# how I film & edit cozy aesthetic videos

Epidemic Sound is a comprehensive, royalty-free music library for creators. There's a super vast selection of music there, and it's also regularly updated with new music which is something I really appreciate because as a creator I'm always striving to create something that feels fresh and unique and for me there's something about hearing a familiar track just one too many times that takes me out of the viewing experience so I really appreciate the regularly updated catalog of music on Epidemic Sound.
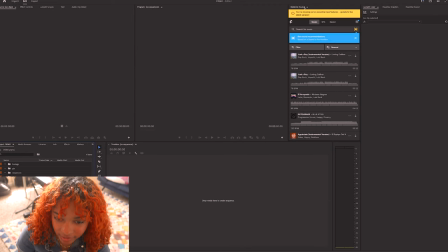737s
To streamline my workflow, I've installed the Epidemic Sound plugin for Adobe Premiere,
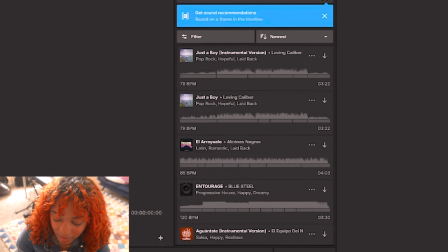743s
which which has significantly improved my music selection process.
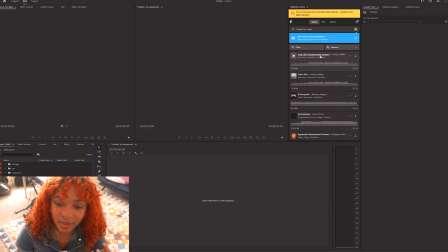748s
It's not quite as much of a task because typically I'm taking myself out of the editing process to go and like look up music, but this keeps it all within, you know, the program very contained.
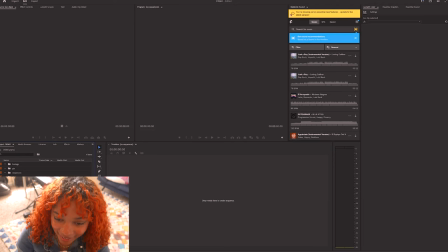760s
However, I don't think that the plugin is perfect. Honestly, I need to obviously update it to check out what's going on in the latest version, but I still will go between the web and this little plugin to kind of find the perfect track for whatever video I'm editing,
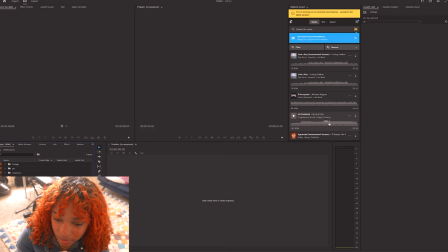776s
just because sometimes I do think it's a little bit difficult to search by genre. But overall, I like how easy it does make it to get a new track quickly.
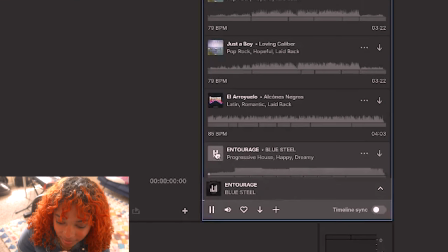786s
So for example i can i can play it within the program and if i decide that i want this progressive house music in my video i'll
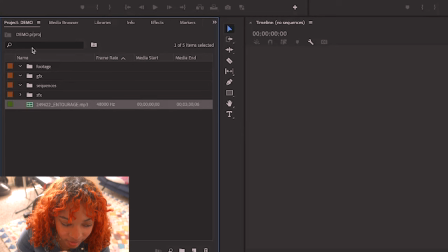796s
all i have to do is download it appears in my project panel and then i can drag it onto the timeline so color grading i found that color grading can really elevate a video and make it feel even more immersive or dreamy or cozy it can really change the mood. I personally really love how my footage looks straight out of the camera, but a little tweaking can go a long way. I do prioritize shooting during the morning hours, and there's just something about natural sunlight that gives the footage like a warmth and depth that's really challenging to recreate with studio lights. And while studio lights definitely have their place, I do kind of feel like they often fall short in creating that same warm ambience. Right now, there's like a nice soft golden quality to the footage that i'm filming right now and i'll probably only do like little minor tweaks to make it just that more inviting but yeah morning light morning light and also evening sunsets are considered golden hours and that is when the light is probably the least harsh and the most flattering so yeah i like to shoot in the morning to achieve that like beautiful warmth however if i am going to adjust it here's a little bit on how I do that in Premiere.
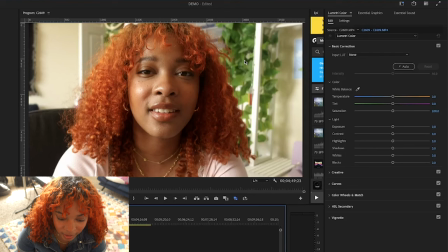875s
So here is some footage that I just got straight off of my camera and I'm gonna walk you through a little bit on how I would color grade this. I'm going to select the footage and then come over to this panel and if you don't see it in Premiere you can always go
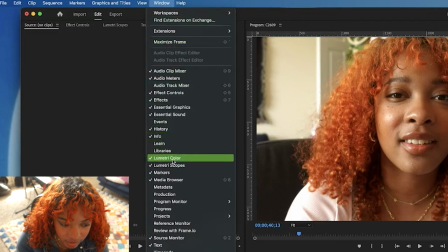889s
up to window and then scroll down to Lumetri Color and it'll appear at the right of your project.
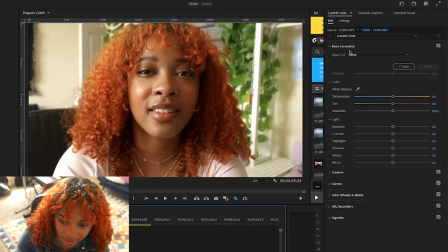895s
I tend to stay mainly in this you know basic color correction because again i typically like how my footage comes out of the camera with like a warm sort of tone so i just make really small adjustments like for this um i probably would add back a little bit of that golden light
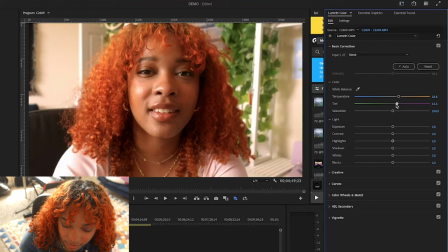915s
that's coming in from outside and hinge it just slightly pink for a kind of film look to it i'm really stretching it when i say film look yeah um i don't tend to play too much with the saturation because it's my skin tone and my hair I can like tend to become very
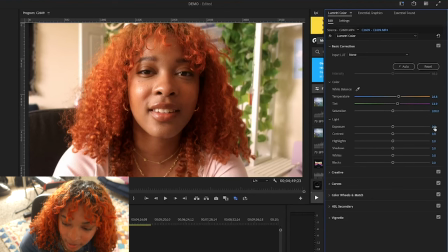932s
orange if I mess with this too much. For this I might adjust the exposure just a little bit.
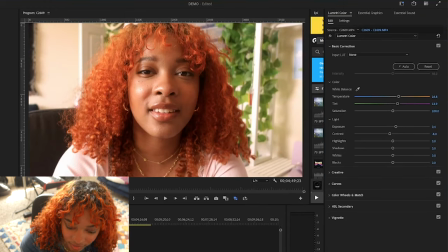939s
There's not quite a science to this. It is just kind of like adjusting as you see fit. To each their own there's no correct way to color grade but this is just a little bit of my process.